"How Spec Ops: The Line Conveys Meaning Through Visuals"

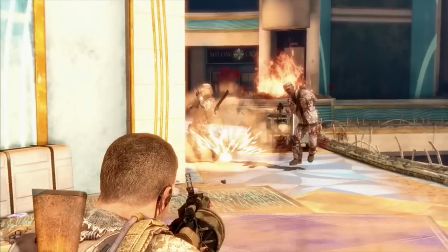0:11 Spec Ops the line can mean different things to different people. To some it's a bonafide masterpiece, a damning indictment of modern military shooters and player agency.
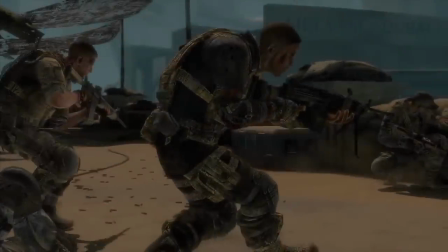0:20 Others see it as a bit of a failed experiment, as flawed thematically as it is mechanically.
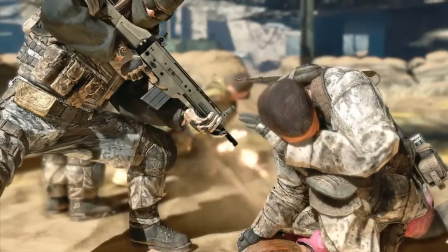0:25 And that seems to be the overwhelming focus of any discussion regarding the game, the narrative themes and whether or not the gameplay was successful or not in the delivery of those themes.
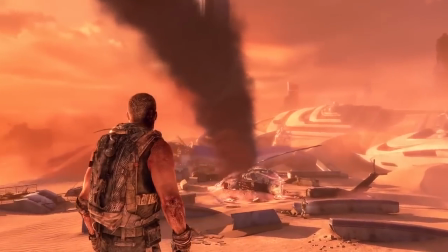0:35 But there is another aspect of the game's design which seems to get completely overlooked,
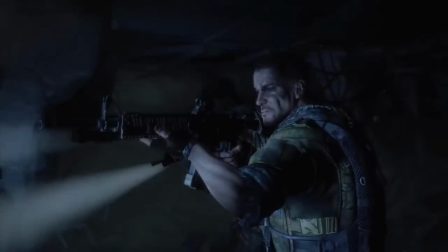0:39 an aspect which is loaded with meaning and thoughtful commentary, and that's the art direction.
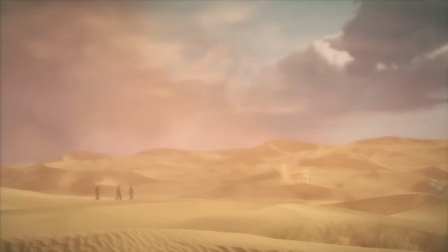0:45 Spec Ops The Line's visual design is perhaps some of the best I've ever encountered and it's absolutely criminal how little recognition it seems to have received.
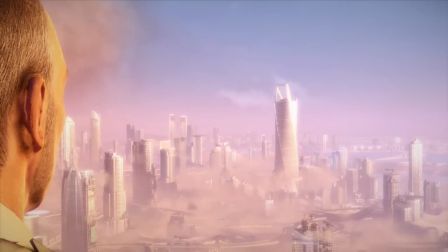0:53 So join me as we explore how Spec Ops conveys meaning through visuals.
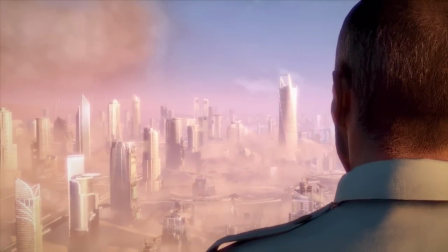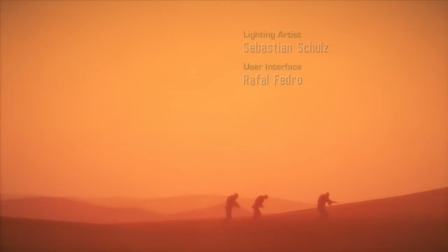1:08 There are some pretty obvious similarities between the events in Spec Ops' story about a failed
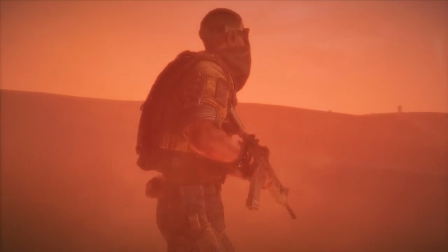1:13 US military venture into the Middle East and real life events such as the Iraq and Afghanistan war,
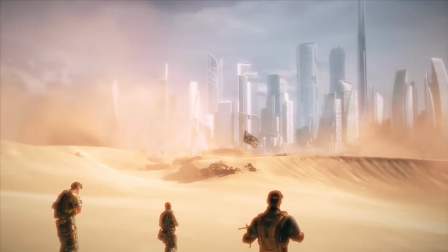1:18 and it could be argued that the entire story is an allegory for not just those wars specifically,
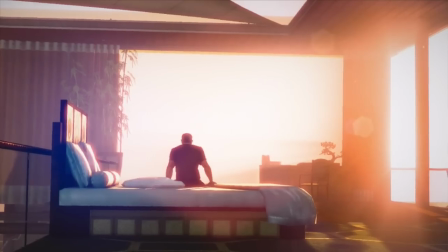1:23 but just aggressive US foreign policy in general. Like Apocalypse Now, Spec Ops is a contemporary retelling of Joseph Conrad's Heart of Darkness,
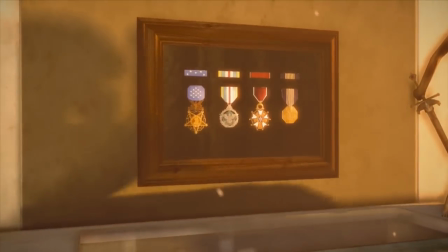1:31 but where Coppola transposed the sources setting from Africa to the jungles of Vietnam, developers Jaeger have gone for the Middle East,
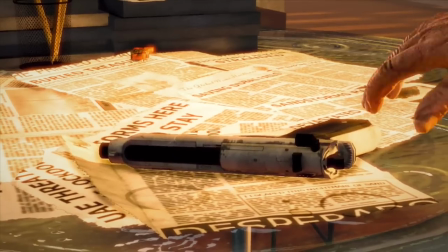1:38 with the obvious connotations of current events suggesting the idea that it's just another Vietnam all over again and that history is doomed to repeat itself.
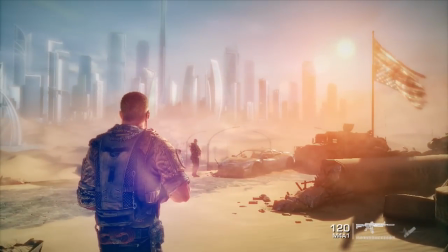1:46 And what I love is how the game's setting, a Dubai whose towering skyscrapers have been enveloped by the destructive desert sands native to the region,
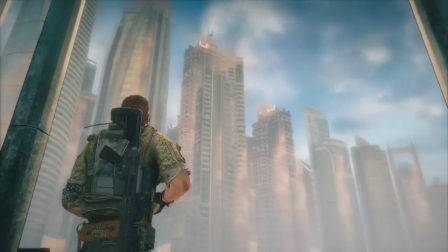1:54 acts as this wonderful visual metaphor for the West's failed attempts to introduce stability and democracy to the Middle East.
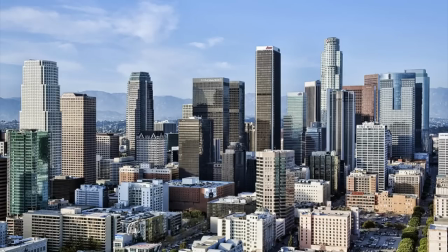2:01 Skyscrapers are like icons of Western ideology, giant immovable constructs that stand tall, rising above everything,
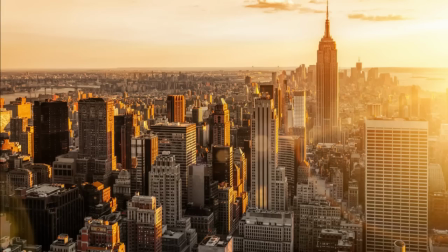2:08 the glass evoking a sense of transparency, shiny and glistening in the sunlight like beacons of prosperity.
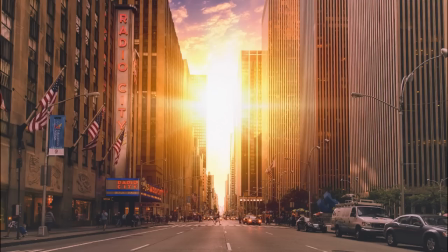2:13 They are the quintessential symbols of affluence, freedom and democracy, the American way, or at least that's certainly what they're used to evoke in Spec Ops.
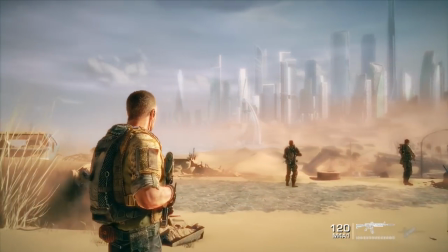2:22 So whereas the city embodies American ideals, the sandstorm, coarse and blinding,
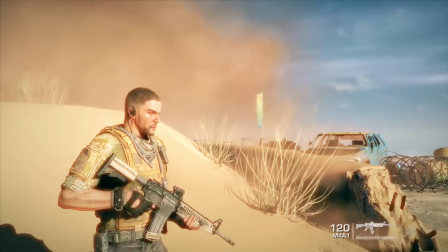2:26 ferocious and indiscriminate in its devastation, represents the complex, overwhelming and unmanageable politics of the Middle East.
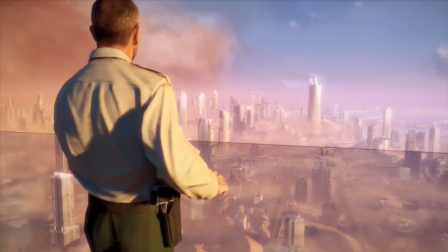2:34 So that juxtaposition of a glamorous western-style city ravaged by a desert sandstorm is a powerful
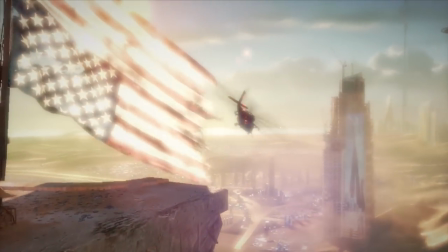2:39 allegory for the West's repeated involvement in long and costly wars that they've massively underestimated the logistics of,
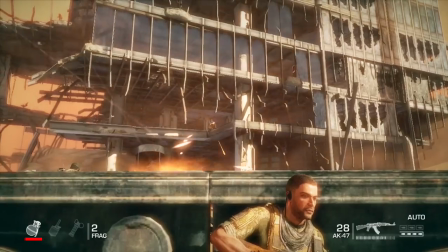2:45 or where they've severely misunderstood the nature of the conflict. But that's not the only way that the game uses the desert and the city to convey meaning.
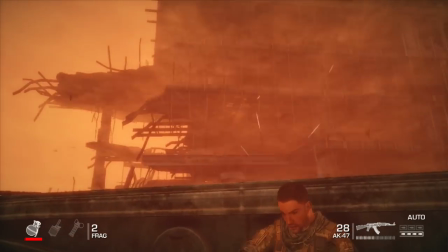2:53 Sand is actually used symbolically a lot throughout Spec Ops, often acting as a kind of visual embodiment of the horrors of war.
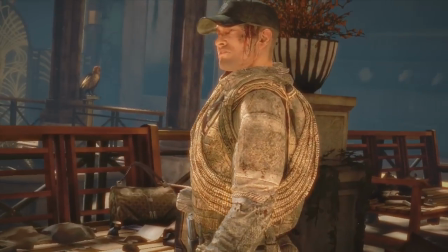3:00 As you play the game, Walker and his squad mates will get more and more covered in not just dirt, blood and burns,
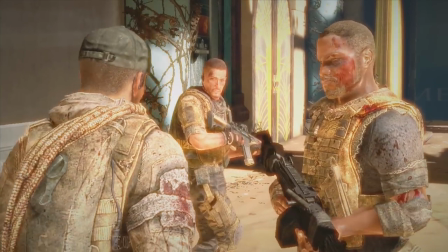3:05 but also sand, reflecting the lasting psychological damage that the war is having on them.
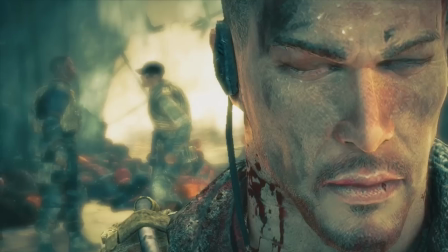3:10 It sticks to them, stays with them throughout the whole game, just like the things they've seen and done will stay with them for their entire lives.
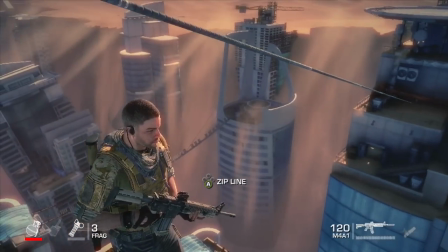3:16 Look around you at any point in the open and you'll likely see a huge sandstorm surrounding Dubai creating a walled-in effect.
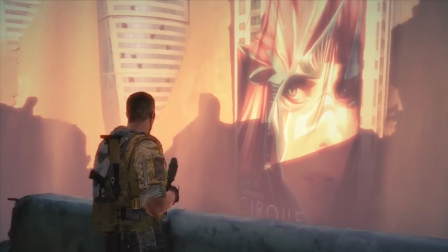3:23 It gives you the impression of being surrounded with no escape from the conflict. And this theme extends to the indoor areas as well.
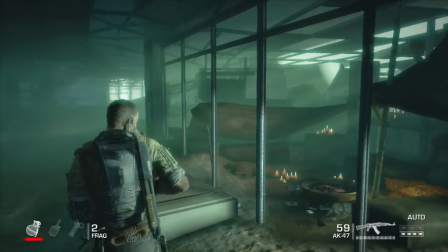3:29 Sand clogs the air, heightening the sense of claustrophobia and is often seen pressing ominously against the windows to the outside world,
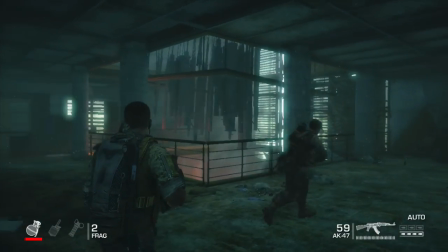3:36 while the sound of debris crumbles around you as if everything is buckling under the sheer weight of the desert.
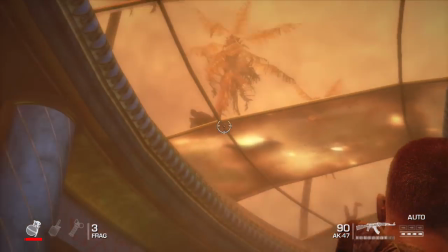3:42 So the sand feels intrusive and threatening and when used in this way represents the oppressive and unrelenting presence of violence and conflict at all times.
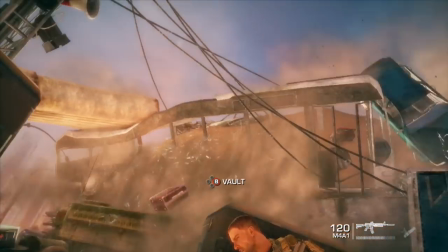3:50 The ability to bury your opponents under huge volumes of sand is a recurring mechanic.
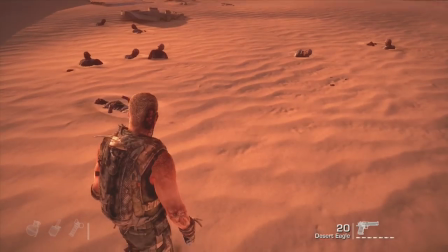3:55 Buildings, vehicles, even the corpses of civilian casualties are frequently seen to be totally enveloped by the sand and by the end of the game,
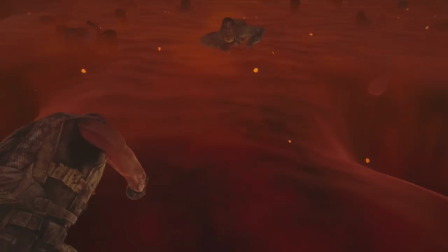4:02 Walker's hallucinations depicts his squad mates literally drowning in it.
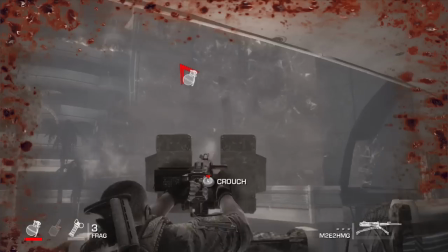4:06 So there is a persistent theme throughout the game of the desert and by extension, war itself, consuming everything it touches.
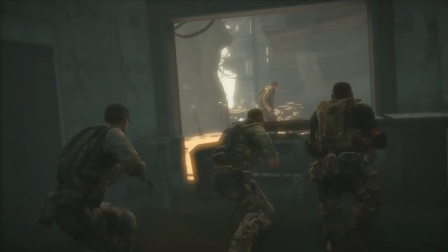4:14 Sand is also used as a metaphor for the fog of war, the inability to accurately judge and assess your situation and make clear judgements during conflict.
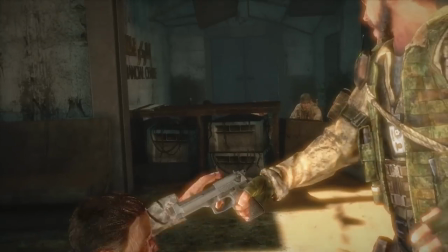4:23 Walker's continually diminishing ability to make sense of who he is fighting and why, who is on whose side,
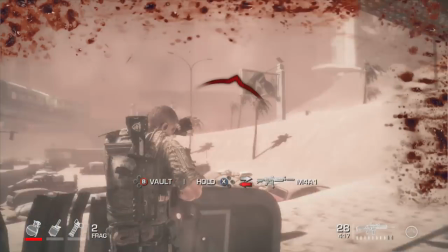4:28 this figurative fog of war is often manifested as a literal fog, a sandstorm which affects your ability as a player to perform,
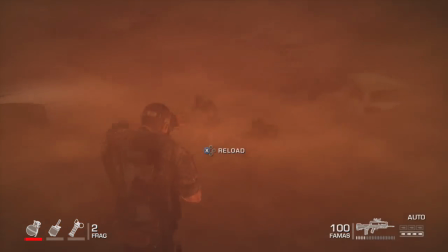4:35 making it harder to move, aim, see your opponents and most significantly, occasionally even making it difficult to differentiate your teammates from the enemy.
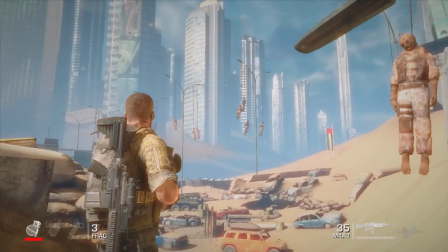4:44 So the way Spec Ops uses sand and the desert to construct its environments and convey meaning,
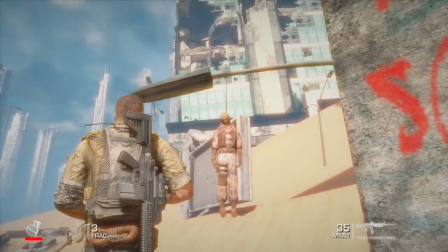4:48 I think creates a much more convincingly oppressive and overbearing presence of violence and conflict,
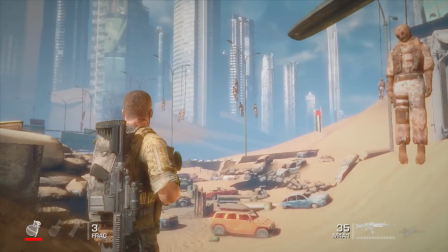4:54 and a more memorable one than most contemporary war games have managed to achieve.
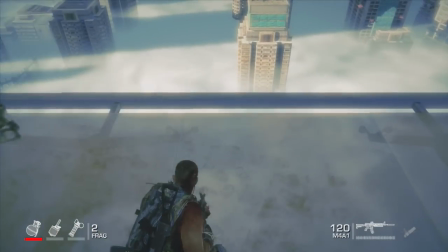4:58 Going back to thinking about the skyscrapers as symbols of Western ideology, they're used in that way to add further context to the game's exploration of moral absolutism.
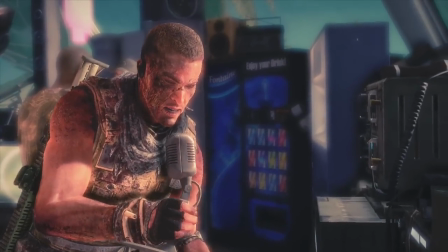5:07 Walker's unwavering commitment to his ideals, his refusal to consider himself and his actions as anything but what's right and what's necessary,
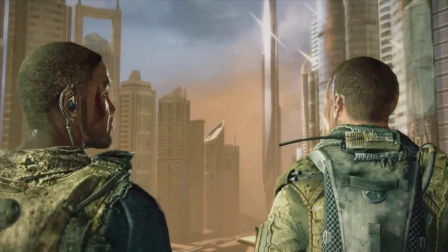5:15 is often reflected through the visual design of the environment.
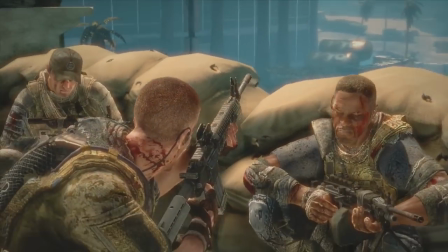5:18 Just moments before the infamous white phosphorus scene, as Walker Walker insists he has no other choice than to use the deadly weapon.
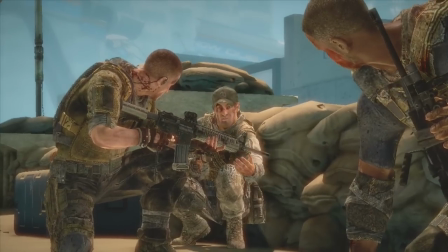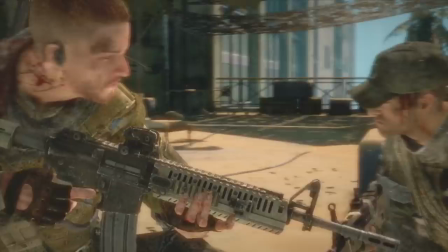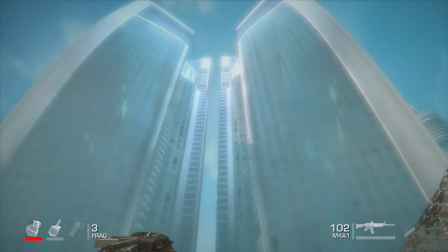5:35 Two huge skyscrapers loom over the scene, like a physical manifestation of those western ideals that are shaping his thinking,
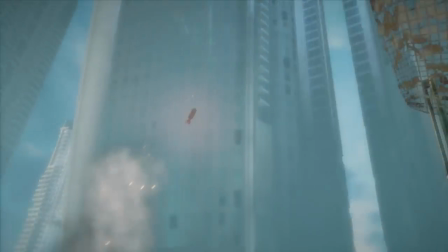5:42 their tall and commanding presence reflecting the strength of his convictions.
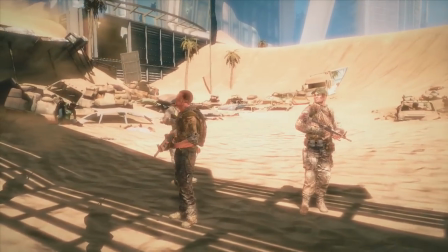5:46 When Conrad, the main antagonist of the game, forces Walker to choose which prisoner of war he's going to execute,
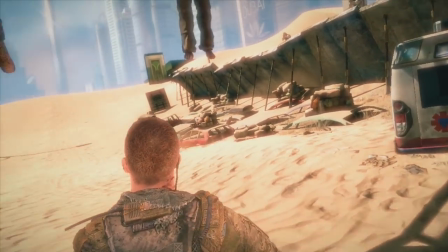5:52 the Burj Khalifa, where Conrad is holed up, is glistening prominently in the sunlight, smack bang in the centre of the frame.
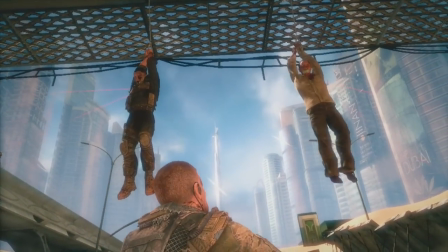5:59 Not only does Conrad being situated in the Burj Khalifa, the tallest skyscraper in the world,
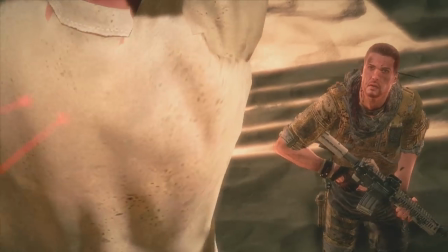6:04 convey the importance Walker places on Conrad, both as a man and as an objective,
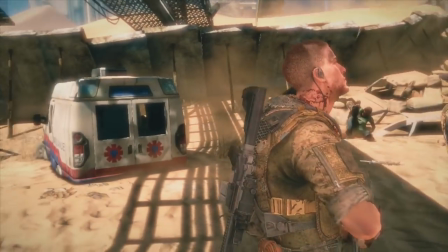6:09 his presence in this scene emphasises how central Conrad is to every decision Walker makes,
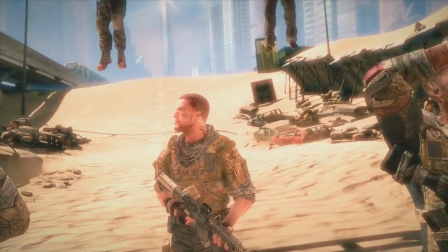6:14 and in the context of this scene, where that decision is an abhorrent one,
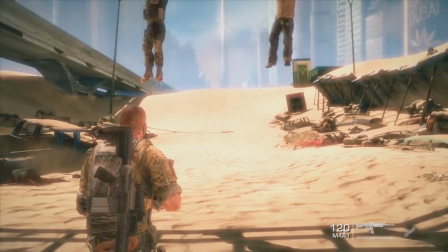6:18 the building's presence just reaffirms to Walker that Conrad is the end goal and the ends justify the means, whatever needs to be done to stop him is necessary,
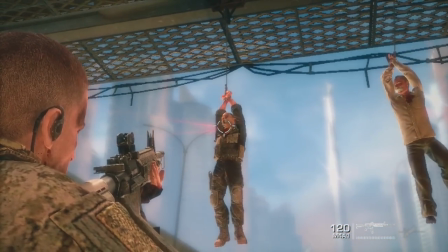6:26 even if it involves committing a war crime. But as the war continues and the more atrocities Walker finds himself committing,
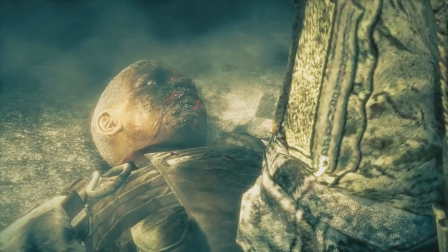6:33 the more post-traumatic stress disorder takes hold and the harder it is for him to convince himself that his actions are in the name of good.
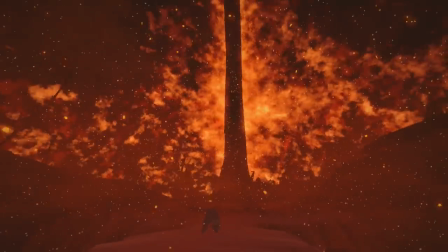6:40 This is reflected in a nightmarish hallucination later in the game where the Burj Khalifa is on fire,
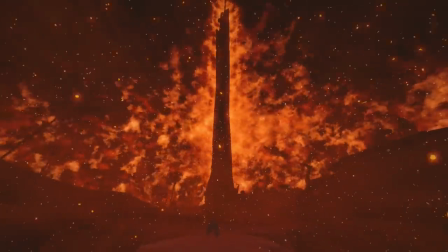6:45 suggesting with a clever bit of foreshadowing of what's to come, that his mission is a lost cause,
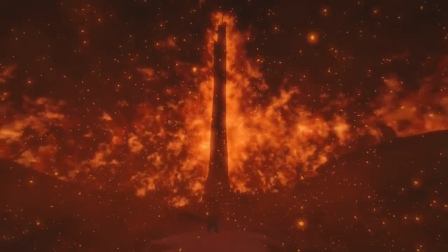6:50 that everything he's fighting for is already destroyed.
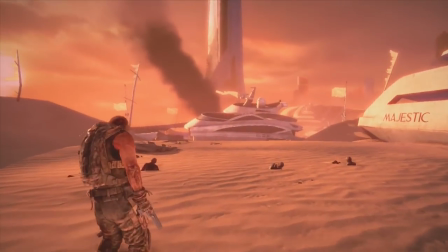6:53 Post Traumatic Stress Disorder is another prominent theme throughout Spec Ops which again is brilliantly accentuated through the game's visual design.
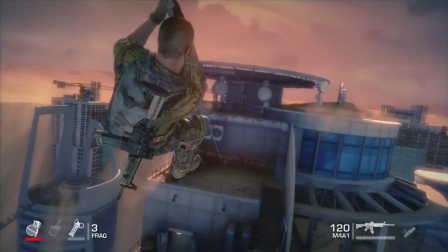7:00 It's incredibly rare to find yourself moving upwards or climbing anything in the game,
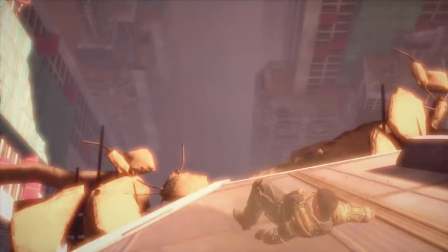7:05 you are nearly always descending deeper and deeper into the conflict and as the game's events unfold and Walker increasingly loses his grip on reality,
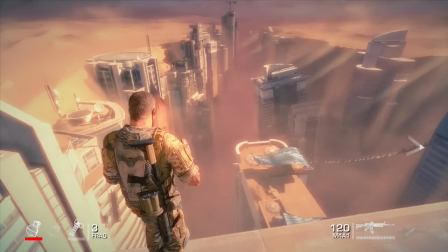7:13 standing on the precipice of something like this evokes the sense that you're descending deeper into the horrors of your own mind as much as you are the battlefield.
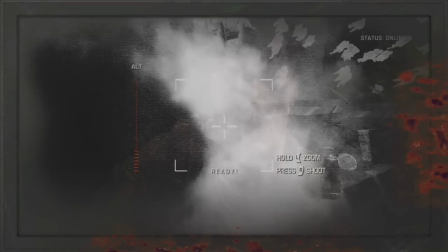7:22 And that's really just one of many examples of some very powerful visual imagery to be found throughout the game.
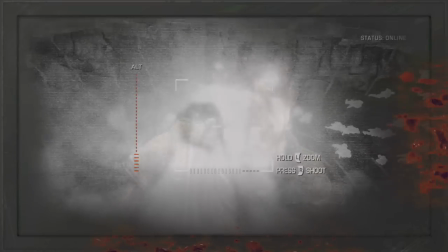7:27 Perhaps the most famous example is during the White Phosphorus scene where after killing dozens of innocent civilians and the hundreds of soldiers that were helping them,
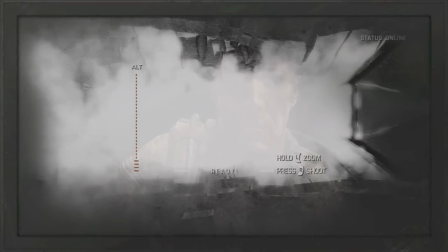7:34 your own reflection is prominently staring back at you in the giant glare of the screen.
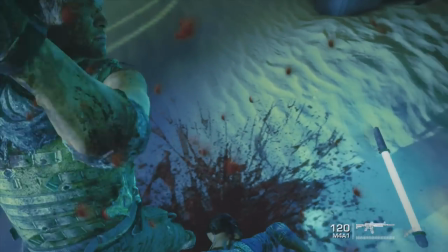7:38 My personal favourite however is when Walker hallucinates the killing of his own squad mate and the prominent lighting behind you casts a huge shadow over the ground,
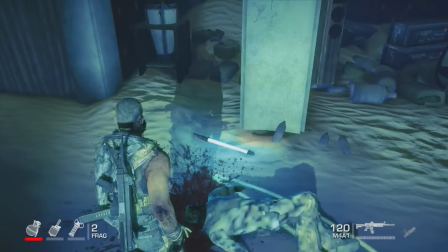7:47 simultaneously evoking both the sense that you're a shadow of your former self and that your actions are going to cast a dark shadow over your future.
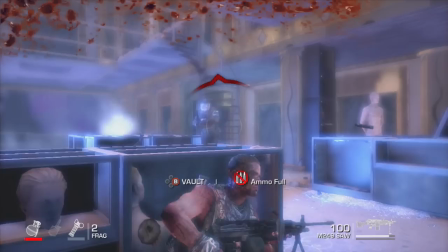7:55 The colour palette is also used to great effect in relaying the themes of moral absolutism and PTSD.
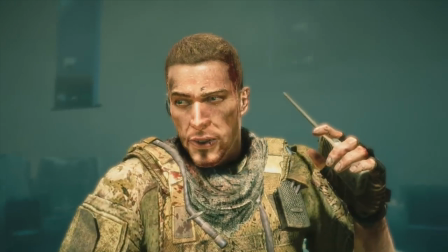8:01 Most key scenes which depict Walker's belief in his own cause or where he makes decisions believing himself to be in a state of control,
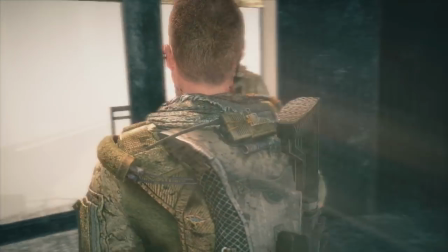8:08 predominantly take place during the daytime with bright sunlight and clear blue skies, a bright colour palette reflecting that sense of clarity.